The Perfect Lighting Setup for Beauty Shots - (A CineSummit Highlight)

All right, everybody, another hot CineSummit highlight coming to you. This was one of my favorites from Matt Workman. We're going to talk about the backlight, how to use it, where to put it, what it can do for you. We're going to get into it. It's a nice little small piece of a bigger, almost hour presentation that Matt put on, which I think is one of the main ones that you can go and take and just improve your cinematography tonight if you took notes and implement what he talked about. Before that, let me remind you, as usual, for those who have not been to the blog yet and got your free tips from Derone Keith, three sweet tips that you can go and do every day on every shoot, no matter what is your shooting. These are three essential things you've got to do. All you've got to do is click on this button right here, yes, send me my video, put in your email, and we'll get that out to you. So without further ado, we're going to jump into it. Remember, these are the entire CineSummit, all the sessions. You can be found right here on this site, vip.bigleaguecinesummit.com. Today, we're going to jump into Matt Workman's presentation, which was about beauty lighting and how to really nail that look that we see all the time. So that is right here. That's what we're going to be talking about, beauty lighting, the secret to commercial beauty. We're going to give you a little snippet of that, something that I'm pretty sure maybe didn't get enough emphasis, but it was a big, big point. So I'm going to highlight that right now. So let's jump into it and we'll discuss it.
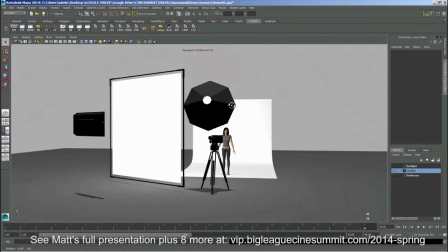(1:46)
All right. I guess the takeaway from this that you may not be doing is how big that fill is.
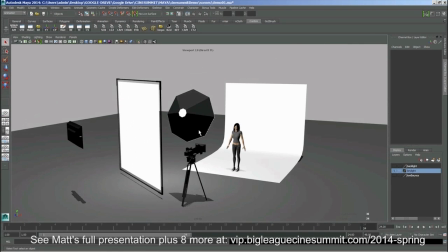(1:53)
You really need to aim to get that fill really large. You might be bouncing off a four-by beadboard.
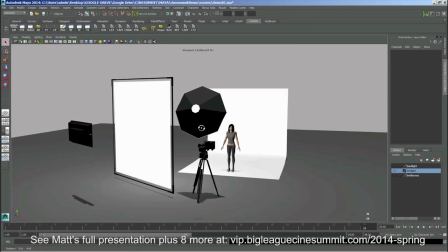(1:57)
You might be bouncing off of or going directly as your fill aid. and you really just want to make that big.
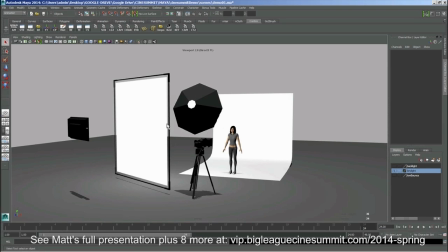(2:03)
That's the key. You just want it to be really big and you want to get it as close as you can. You know, you could even move this. I'm not going to attempt to move it. You could move it like right in front of them. Got it.
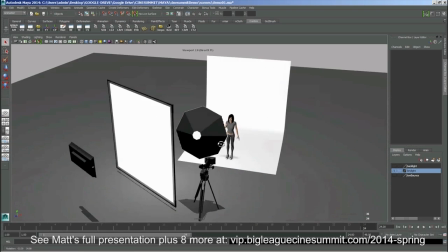(2:12)
So even though it's coming a little bit off to the side, it's so large that it just kind of feels like it's coming from the entire room a bit.
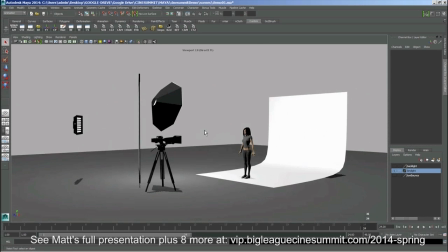(2:20)
Is that correct? Is that safe to say? Yeah, yeah.
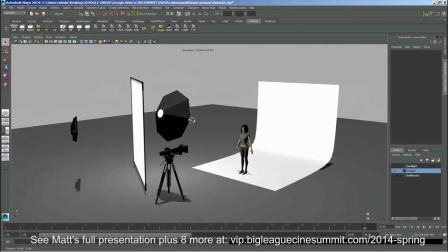(2:24)
I mean, I would say one thing that I've called this type of keying is called the invisible key light because you end up having almost no shadow.
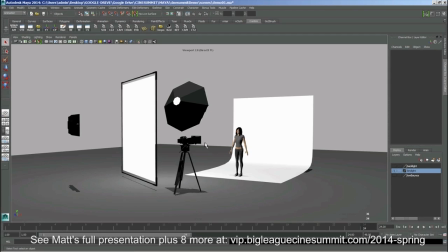(2:32)
There you go. That's what I was getting at, yes. Right, right. And you'll see that in narrative to some degree. This is definitely not a narrative lighting setup here. I wouldn't consider it one just because it's so inflexible. Like, they can't really move very much. But when you're going – that's a whole other subject even.
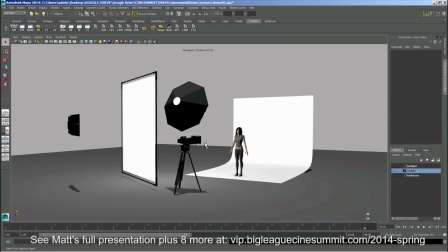(2:46)
But when you're going for, like, these big natural key lights where you're, like, you don't want to feel like there's a light in the room, this is one approach to do it.
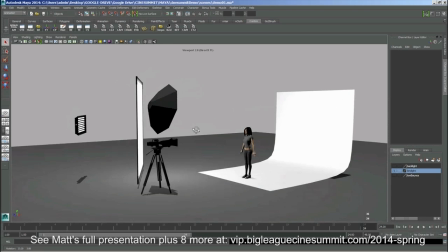(2:54)
And this is – again, this setup is for a medium shot. We're not talking feet here. This would kind of work, but I would do it a little differently.
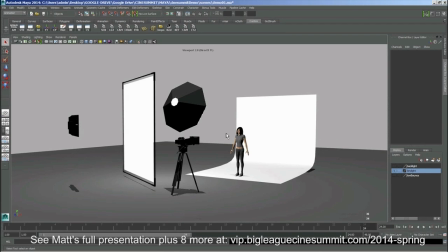(3:00)
But this whole thing, we're really just going for that nice medium shot, which is, again, going to be, in commercials, it's probably going to be a large amount of what you're shooting. Gotcha, gotcha. Okay, great. Let's move it along. Cool, cool. And this last part, really simple.
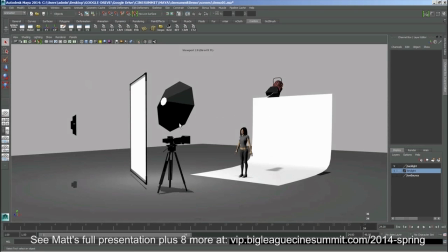(3:14)
This is our sun, right? So this is the ambient. This is the sky over here. And then this is our sun. It's the backlight. There's really not much to say about it. Again, everybody can do it different ways. If you have a Kino, use a Kino. If you have a 1K Fresnel, if you have an LED, just put it back to the backlight. it's not as important because it's not on the face.
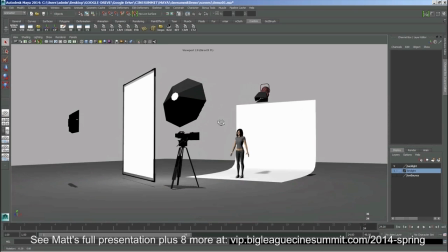(3:30)
It's really just hitting the shoulders, hitting the hair. But a lot of the times you need it, and that's part of the trick. And I'll show you, again, the behind the scenes that they use this a lot. I mean, you're putting hard, hard backlight, like two stops over,
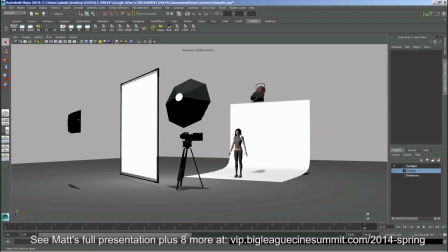(3:48)
three stops over sometimes, and then just using extremely soft front light. And that technique pretty much always looks good. You know, when I was doing music videos, that's what we were doing. And if you did that, if you could manage to get that light on the ceiling somehow with the time you had on the budget.
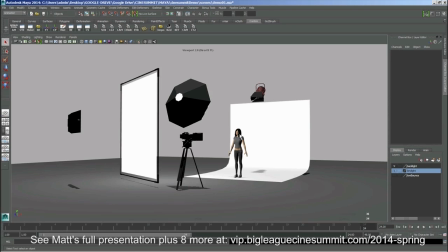(4:04)
And you did this type of keying and, you know, and the dance looked good and everything else. You were there. That was it. This is what we were trying to do. Because in music videos, you're doing so many setups, at least the ones I was doing. You were doing so many setups that you could only really, you had to have a plan. You could really only go for like certain aesthetics.